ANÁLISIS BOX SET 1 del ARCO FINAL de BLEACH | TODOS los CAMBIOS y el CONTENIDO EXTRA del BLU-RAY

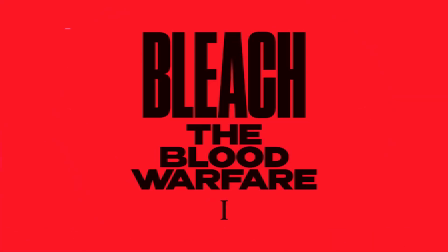19:27 Muy bien, pues ahora sí, después de analizar todos los cambios significativos de los episodios,
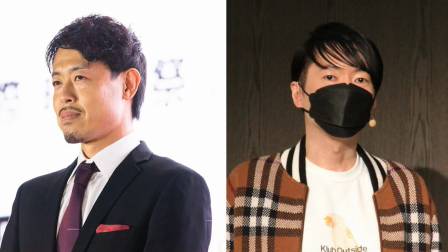19:32 vamos a ver los comentarios de Tite Kubo y el personal del anime que se encuentran en este Blu-ray. aunque por desgracia no os podré poner las palabras exactas de algunos de estos comentarios, pues que yo sepa, aún no se ha filtrado palabra por palabra todos esos comentarios, por lo que tomaré prestado el contenido de estos comentarios del vídeo de James Hanson,
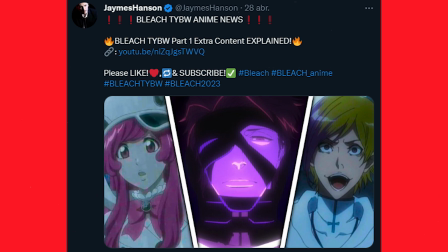19:50 pues es gracias a él que podemos conocer gran parte de las cosas interesantes que vamos a comentar a continuación.
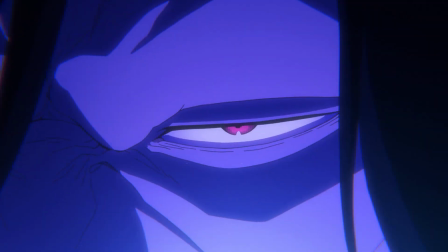19:56 El primer tema a tratar es la interacción de Yuhabak con Aizen,
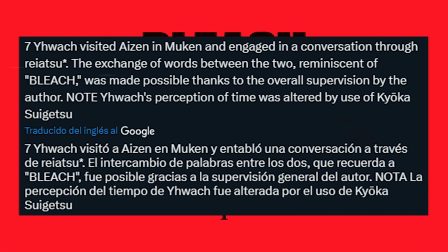19:59 la cual se menciona que se da a través del Reyatsu o presencia espiritual de ambos cuando éstas entran en contacto.
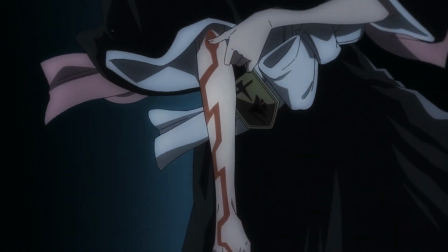20:06 Algo posible, pues se puede comunicar información a través de técnicas que usan la energía espiritual de un individuo, como es el caso del Tenteikura,
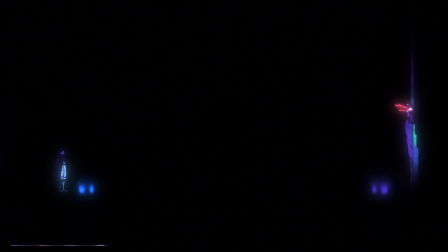20:14 interpretando que aun a pesar de si solo se han comunicado a través de Reyatsu y no han tenido una conversación con un diálogo como tal, estos han sido capaces de comunicar sus intenciones al otro a través de interpretar las fluctuaciones de Reyatsu del otro.
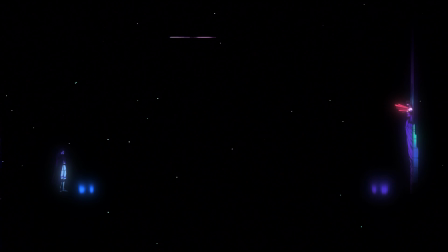20:27 Por lo tanto, la conversación que vemos en el anime es una representación figurativa de esa comunicación a través de Reyatsu,
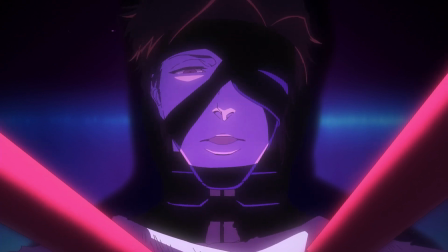20:34 lo cual explica por qué Aizen aparece sin ciertos sellos, concretamente el ojo izquierdo y la boca,
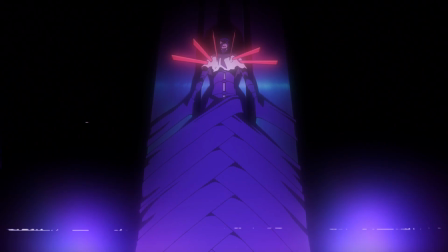20:40 a pesar de que los tiene todos activos. Pero con tal de que su Reyatsu se aproxime lo suficiente como para comunicarse,
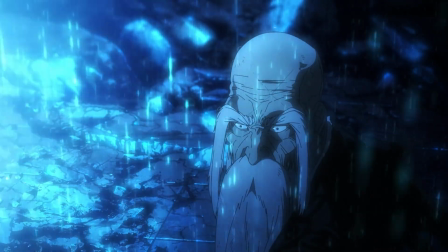20:47 Yuhabak se ve obligado a acercarse al barracón del primer escuadrón, pues justo en ese lugar, pero bajo tierra, se sitúa el Muken,
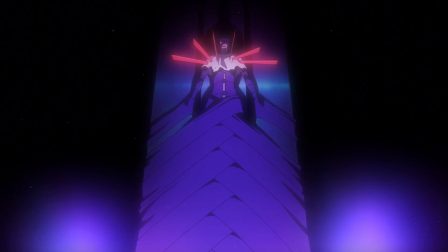20:53 y debido a la profundidad y la vasta extensión del lugar, y el hecho de que los sellos retienen la energía espiritual de Aizen alrededor de su cuerpo,
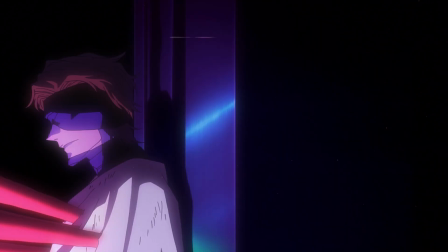21:01 este último no puede esparcir su Reyatsu muy lejos del Muken.
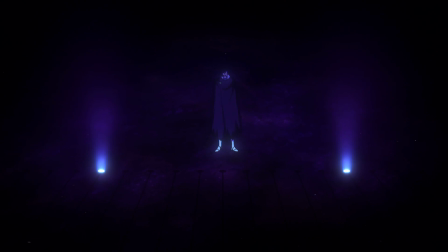21:05 Sin embargo, solo con esa proximidad de Yuhabak hacia Aizen desde el barracón del primer escuadrón, no solo se pueden comunicar a través de sus Reyatsus,
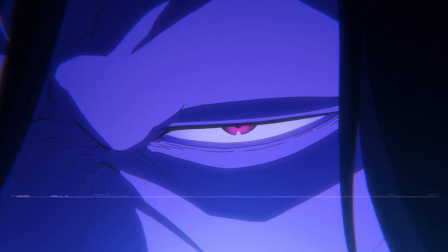21:12 sino que Aizen ya puede influir ligeramente los sentidos de Yuhabak al activar los efectos de Kyokasuigetsu.
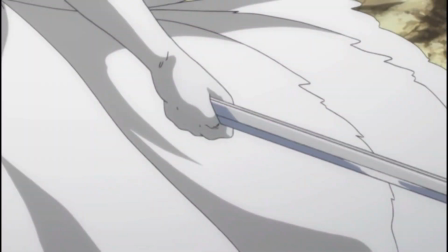21:18 Pues recordemos que su Zanpakutō se fusionó con él gracias al Hōyoku,
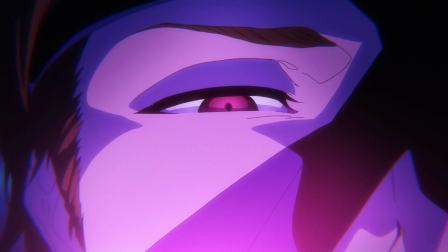21:22 implicando que solo con verlo a él ya podría activar la hipnosis de Kyokasuigetsu sin necesidad de enseñar su hoja.
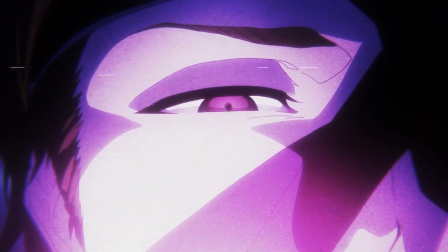21:28 Y Aizen es tan poderoso ahora mismo que es capaz de afectar la percepción del paso del tiempo de
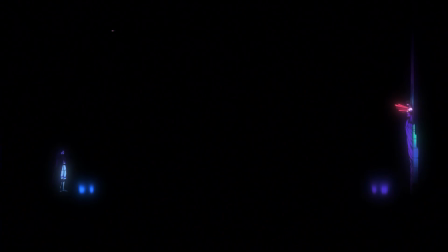21:33 un ser tan poderoso como Yuhabak solo con entrar en contacto con él a través de su Reyatsu.
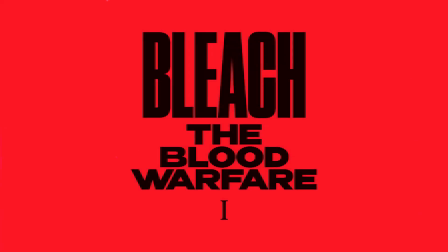21:38 Continuamos con otro dato interesante,
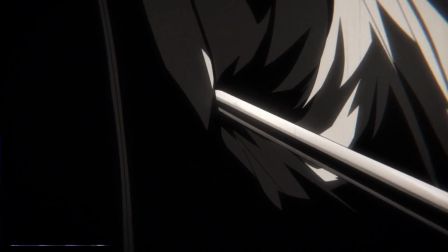21:40 y es que Kubo menciona específicamente que la intervención de Sasakibe hace 1000 años fue el factor decisivo para derrotar a Yuhabak.
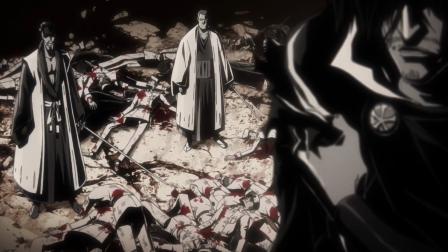21:47 Algo raro, teniendo en cuenta lo fácil que derrotan todos los capitanes a los Quincy,
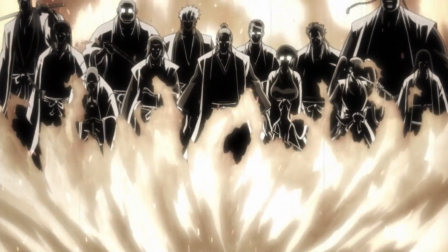21:52 dando a entender que aunque se juntaran todos los capitanes junto a Yamamoto y lo atacaran a la vez, aún así no podrían con él.
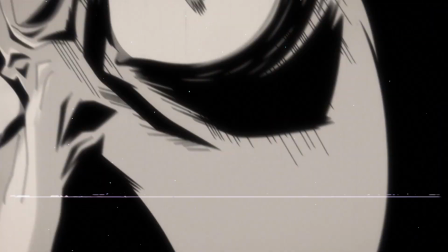21:58 El motivo contiene spoilers del manga bastante importantes, así que si solo ves el anime, ves el minutaje que sale en pantalla para ir al siguiente dato interesante a comentar.
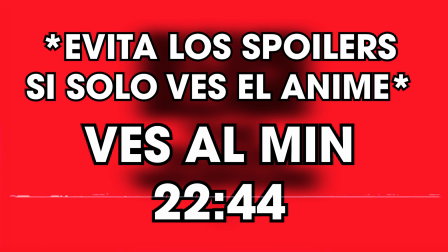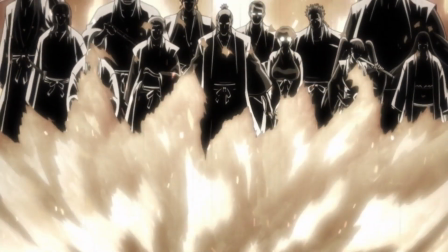22:13 Volviendo al tema, el hecho de por qué los capitanes no podrían acabar con Yuhabak sin la intervención de Sasakibe se debe al poder de Yuhabak,
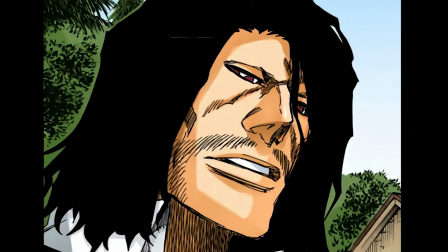22:20 que para entonces ya contaba con el Almighty, es decir, la habilidad de ver el futuro de las cosas que tiene frente a sus ojos.
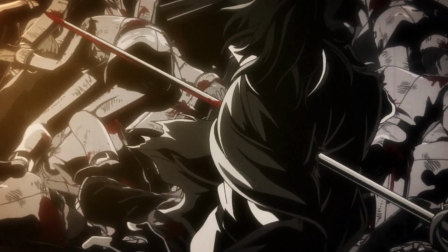22:27 Por eso Sasakibe se esconde de su vista para inmovilizarlo y permitir a Yamamoto dar el golpe de gracia.
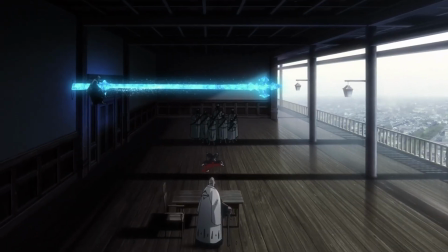22:33 Sin eso, Yuhabak no habría perdido, y es por eso que él se asegura de acabar primero con Sasakibe a modo de venganza por lo sucedido hace 1000 años.
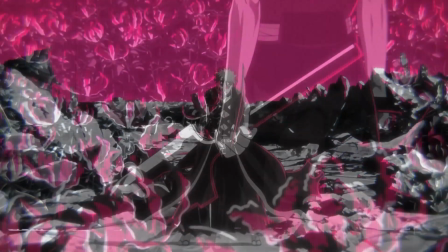22:42 Continuamos con el motivo detrás de la elección del director respecto a la flor que representa Ichigo,
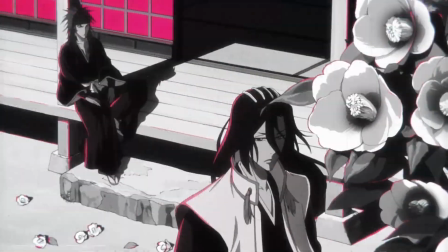22:48 una flor que al igual que las representativas de cada escuadrón que definen los valores y costumbres de estos a través de su significado y simbolismo,
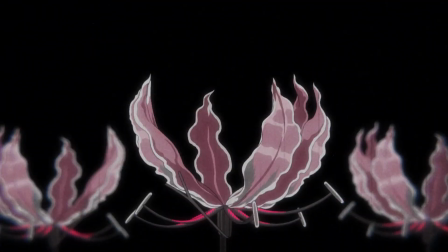22:56 esta también define a Ichigo a la perfección. Esta flor se conoce como gloriosa y su significado se asocia al coraje o valentía, es decir,
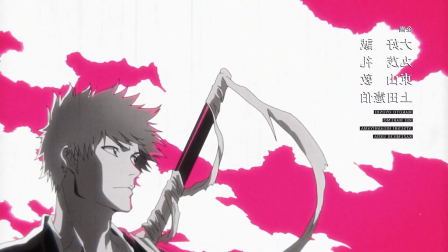23:04 esta flor no solo encaja perfectamente con el mensaje de la obra, sino que como es lógico, también calza con las acciones de Ichigo,
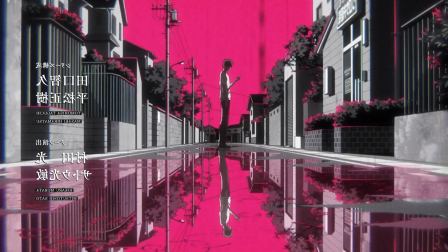23:10 en cómo él consigue avanzar y dejar de ser presa del destino al actuar con valentía ante las adversidades.
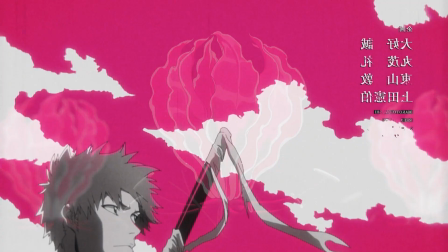23:16 De ahí que la flor florezca en el opening, simbolizando así el despertar de la cualidad que permite a Ichigo avanzar, su coraje.
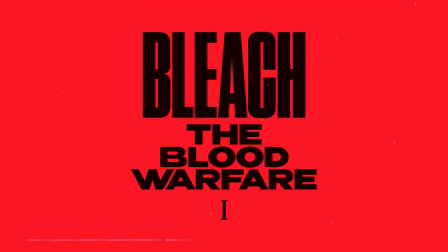23:24 Seguimos con un comentario interesante por parte del personal del anime.
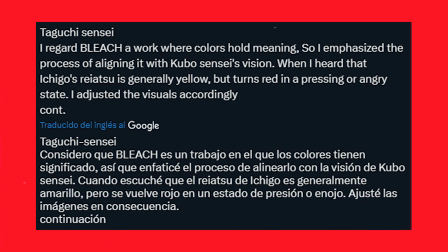23:27 En este se menciona que los colores seleccionados para representar la energía y presencia espiritual de cada personaje siempre tienen un porqué.